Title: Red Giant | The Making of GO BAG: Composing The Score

Just a quick heads up before we start, you're going to be hearing from both me and my brother Ben Worley, who composed the score for the film. We've been told by many people that we sound very similar, so whenever it's his voice, his name's going to appear at the bottom, and when it's my voice, it'll be my name.
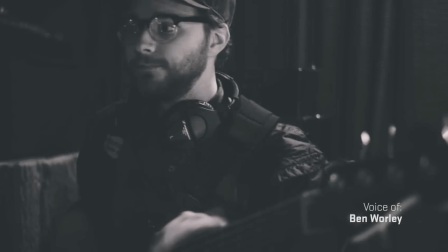13s
Like this. I'm Ben Worley, and this is my voice. Easy, right? Thing is, that was a test. That was not Ben. That was actually still me. This is Ben. I'm Ben Worley, and this is my voice. Alright, so now we're clear. Enjoy.
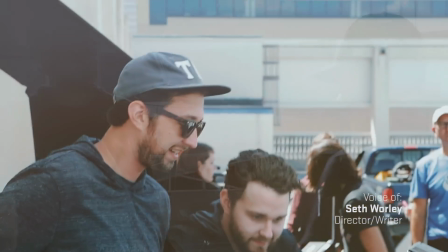29s
so usually whenever i have an idea for a film i immediately tell ben the idea so that he can go and make a musical theme for me to write
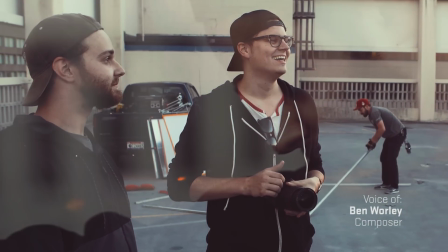36s
to when seth first told me about go bag it was pretty obvious that we had the exact same direction in mind for the music
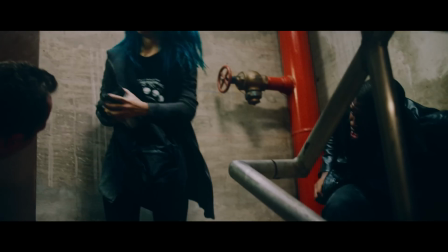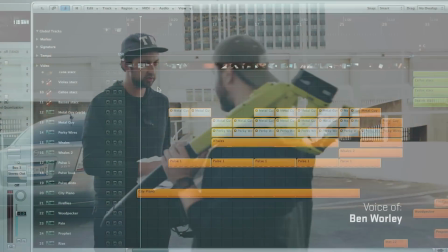49s
actually when i first started making a template for go bag we knew the audience would be expecting a modern action score.
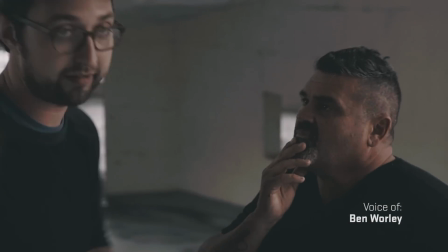55s
And I think that Seth wanted to surprise everybody with a more classic adventure score.
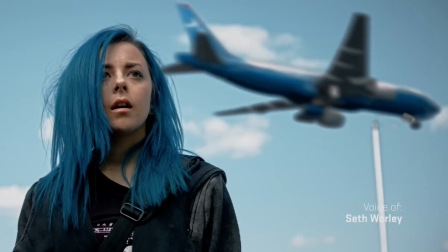65s
It's really easy to realize in hindsight how unoriginal that idea actually is.
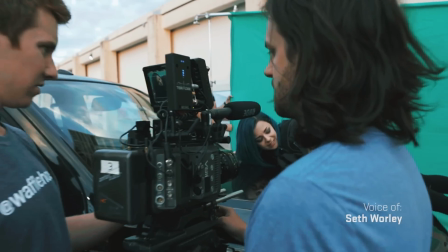71s
Just because you think modern filmmaking really needs a new classic adventure score doesn't mean that your film itself actually needs a classic adventure score.
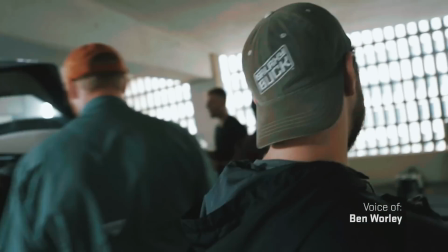80s
So I spent months Scoring the film using the direction that we both agreed on and then when it was all said and done Something didn't feel right
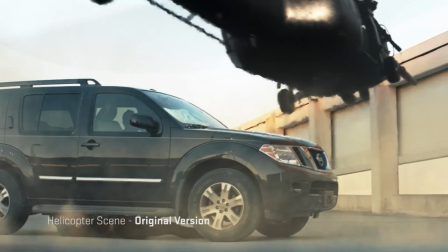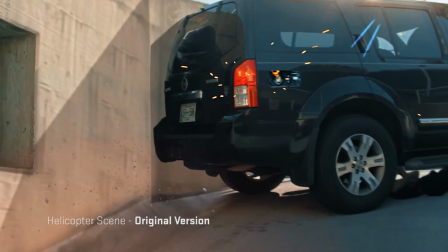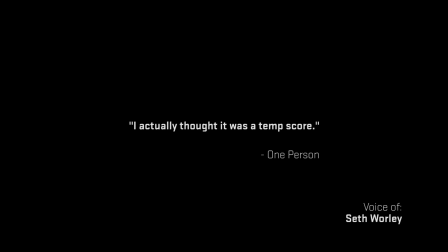102s
Some people actually thought it was a temp score which on one hand is a compliment because that implies that it sounds like a real Professional score, but on the other hand also implies that it sounds foreign to the film another person said it sounded like We had scored a Jason Bourne film with Mission Impossible music once I thought about it and really listened to it I realized they were absolutely right.
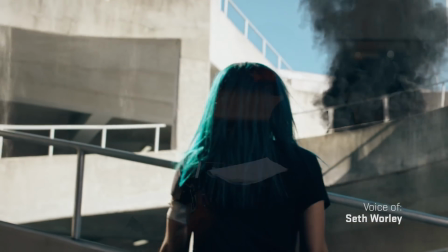121s
This happens all the time. You realize that somewhere early on you made the wrong choice and if there's time and resources to fix it, then by god do it.
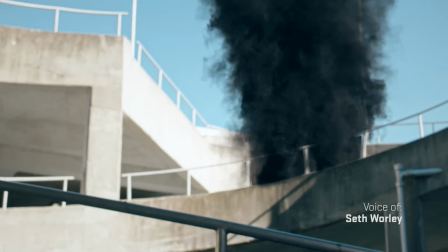129s
And so with a month left until release, we scrapped the entire score and started from scratch.
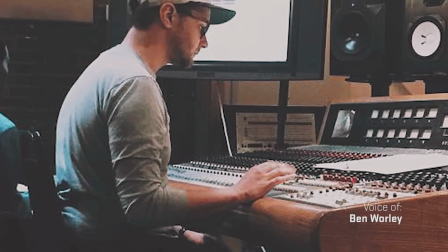134s
I threw out all of my previous ideas and went back to an old trick I used to use before I even had samples.
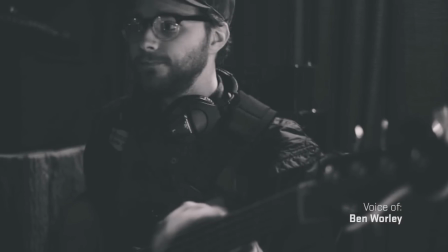140s
I'm a bass player. So I pulled out my bass, I hit play on the scene and I just played through the scene to get an idea of the structure of the scene.
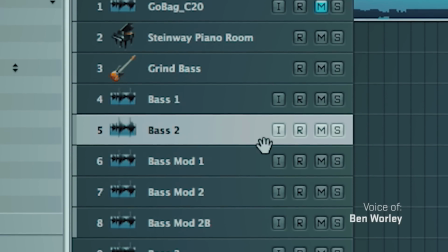148s
And then I recorded that, and then I doubled it with a different bass to get a little more textures going on.
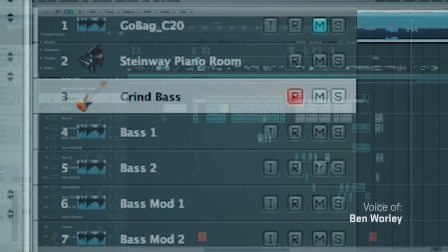153s
And then I added actually just an old, this garage band patch of a grind bass.
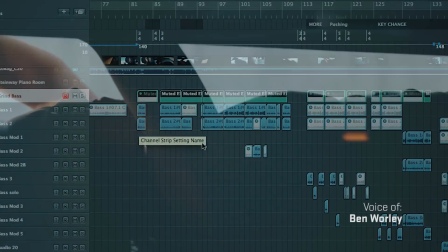158s
And I just used that for like really low bass stuff. So here's the helicopter scene with the bass isolated.
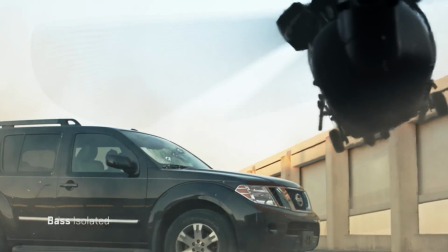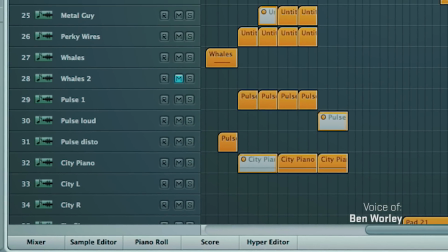171s
Then I actually put my synth guys all through that.
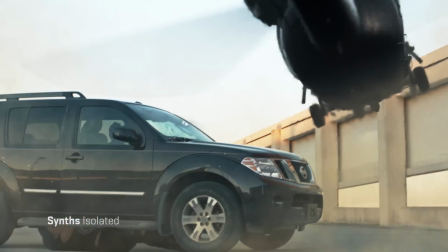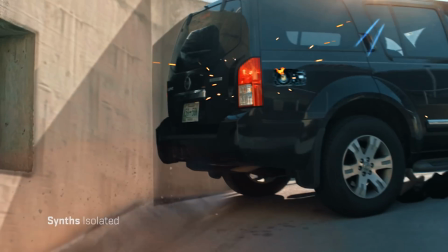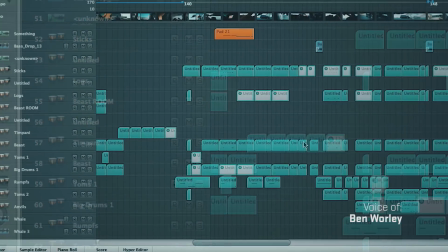187s
And then had my drums and everybody in this scene is just going crazy.
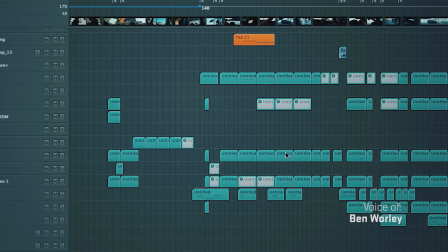192s
They're all, everybody's playing.
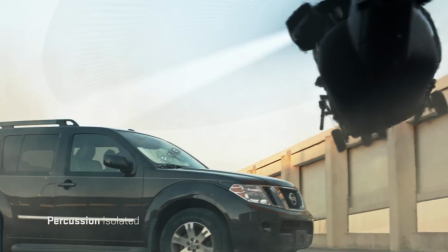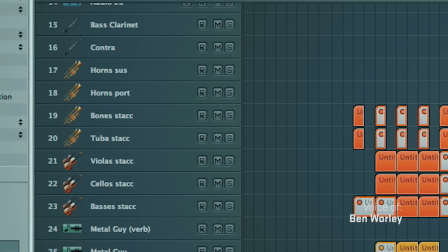201s
And you know, of course did the orchestrations over here, just to emphasize certain points.
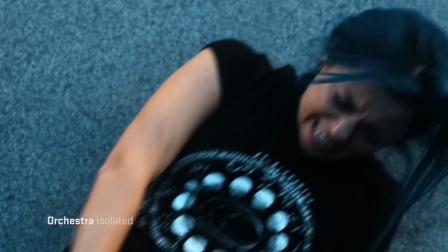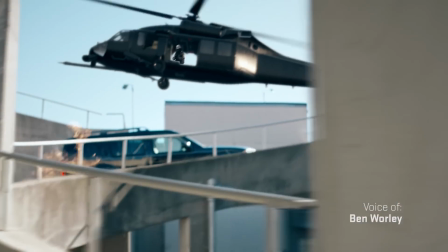212s
On this score I learned that rescoring can actually be really freeing creatively, especially if you're totally abandoning your original ideas.
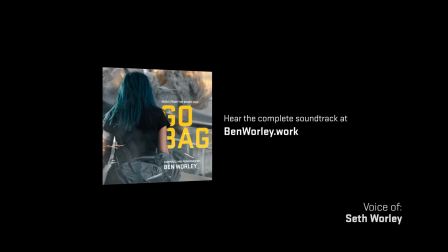220s
And it can actually be kind of fun. If you want to listen to Ben's score, including the entire unreleased version, check out this link where you can listen to the entire soundtrack.